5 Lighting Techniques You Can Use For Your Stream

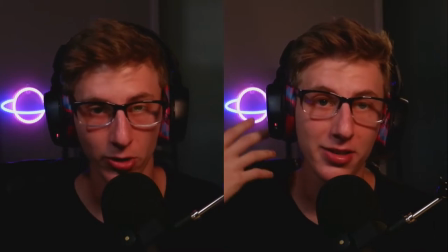If I had to pick between this one and the last one I would still go with the one before this as I feel like it it would
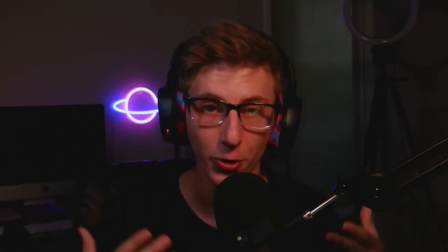be better for live streaming because you want your audience to be focused on you but I would use this to switch to if you know I wanted to have a monologue or if I wanted to if I was playing a scary game and I needed my background to be a little bit more dark
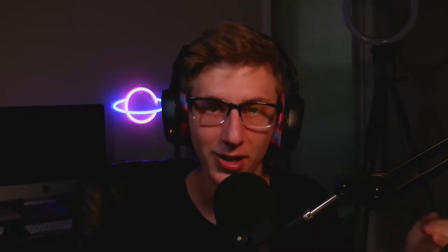I would use this technique instead so each technique as you're finding out just depends on the situation that you're in and you want to use different lighting techniques for different situations that's what makes your content what it is it makes your content better for sure now we've got one of my favorite lighting
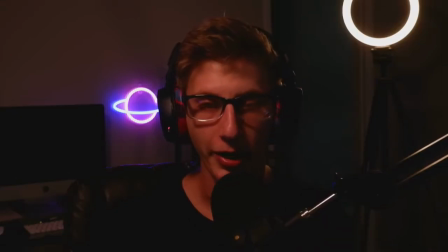techniques and this is where you have a key light offset
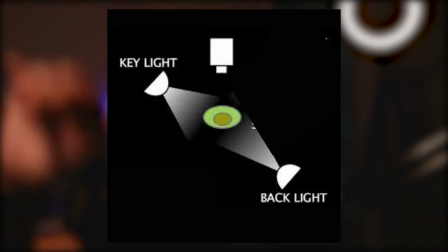to the right of your camera and And you have a ring light directly opposite
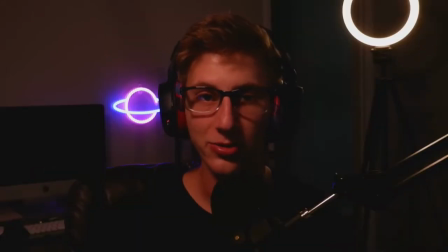of your key light. And you use this to create a very high contrast of shadows along one side of the face that gives you really deep contour lines and really lets the audience see the definition of your face.
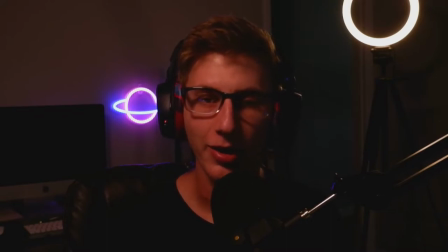while adding a very dark and eerie effect. This would be great for playing horror games if you want to get real deep and sensual with your audience or if you're doing a piece on something that's pretty dark and scary.
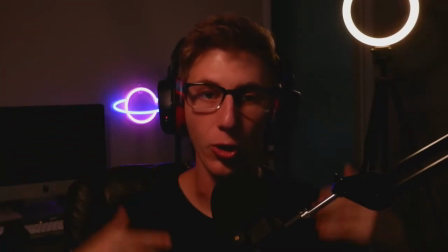This will help set the mood for that versus having your whole body lit up and all of your features washed out by light.
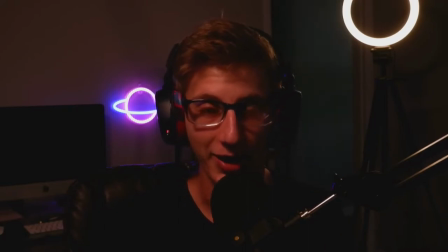Now you can see for this specific lighting technique, these two lights are super important and a half. You can't have one without the other. As you can see, when I turn off this light,
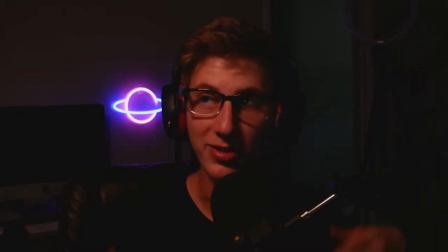I am really, really dark, and it's almost hard to see the outlines of my body without it blending in with the background.
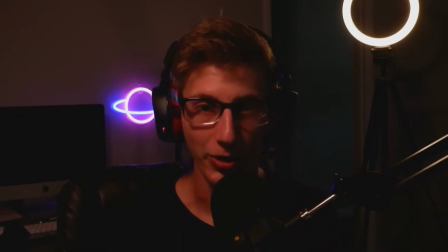But once I have it back on, you still have the dark and shadowy feel, but your character is illuminated properly.
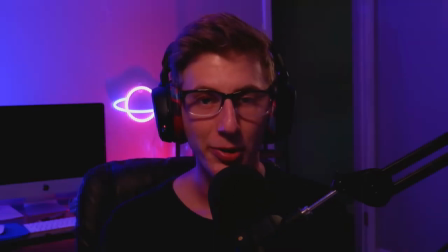Last but not least, we have my personal favorite lighting technique and this is where you have a key light in the same spot as before offset to the
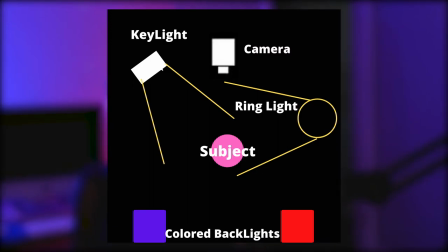right of the camera your right my left and you have a key light 90 degrees to your right illuminating your background help keeping you separate
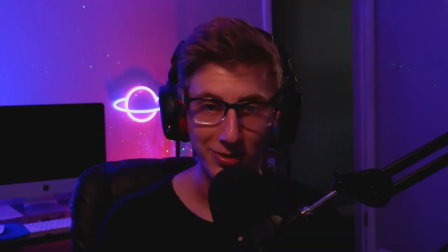from or help keeping the subject separate from the background and then you have two colored lights in the back usually you want these to be conflicting colors as if you use two of the same ish colors like blue and purple you're going to wash yourself out with either blue or purple so you
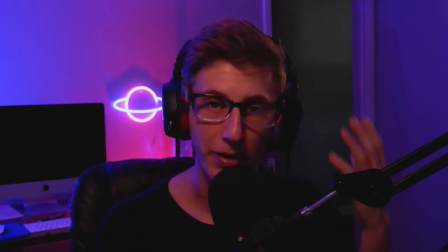want to use conflicting colors that way it helps balance the lighting on your face and you're not looking like a blue or green martian while you're live streaming i also add different colored rgbs in the background as you see i have my little Saturn planet and I have a galaxy projector that helps
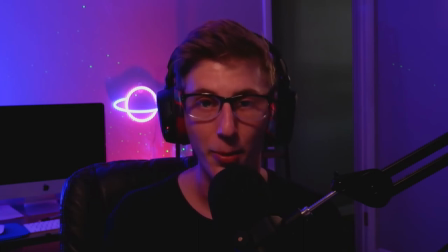add taste to the background and these aren't super important but they do add a little bit of detail that is noticeable.
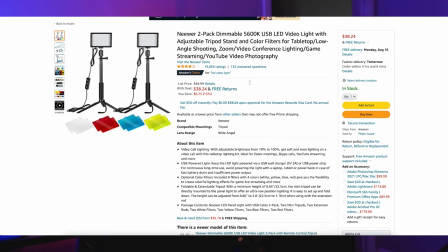Now your traditional way of using colored lights is by going on Amazon or wherever and ordering color gels for your key lights.
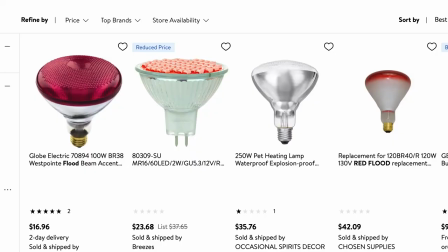I personally don't use this technique. I went to Walmart and I bought some colored spotlight bulbs for like six dollars a
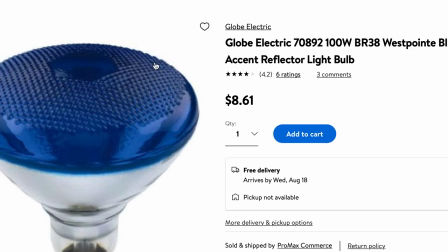piece and as you can see they work wonderfully for what i'm trying to do
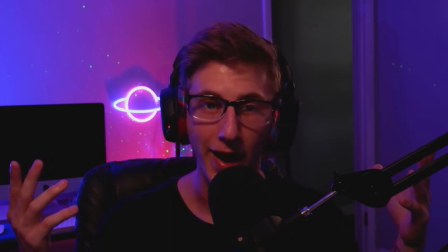i'm not really trying to have the colors focused on my subject or specifically on my background and these spotlights allow the light to leak a little bit on my subject me and my background at the same time and i personally just think that's perfect for what i need i'm really excited to see which one of these lighting techniques was your favorite if you can please leave it down in the comments below and just let me know which one was your favorite or one that you didn't know about and that you're going to try out to see if you like it or not and if you want to see this awesome lighting in effect i live stream on twitch monday through friday at 7 p.m make sure you come catch me out then but until then friends stay slamming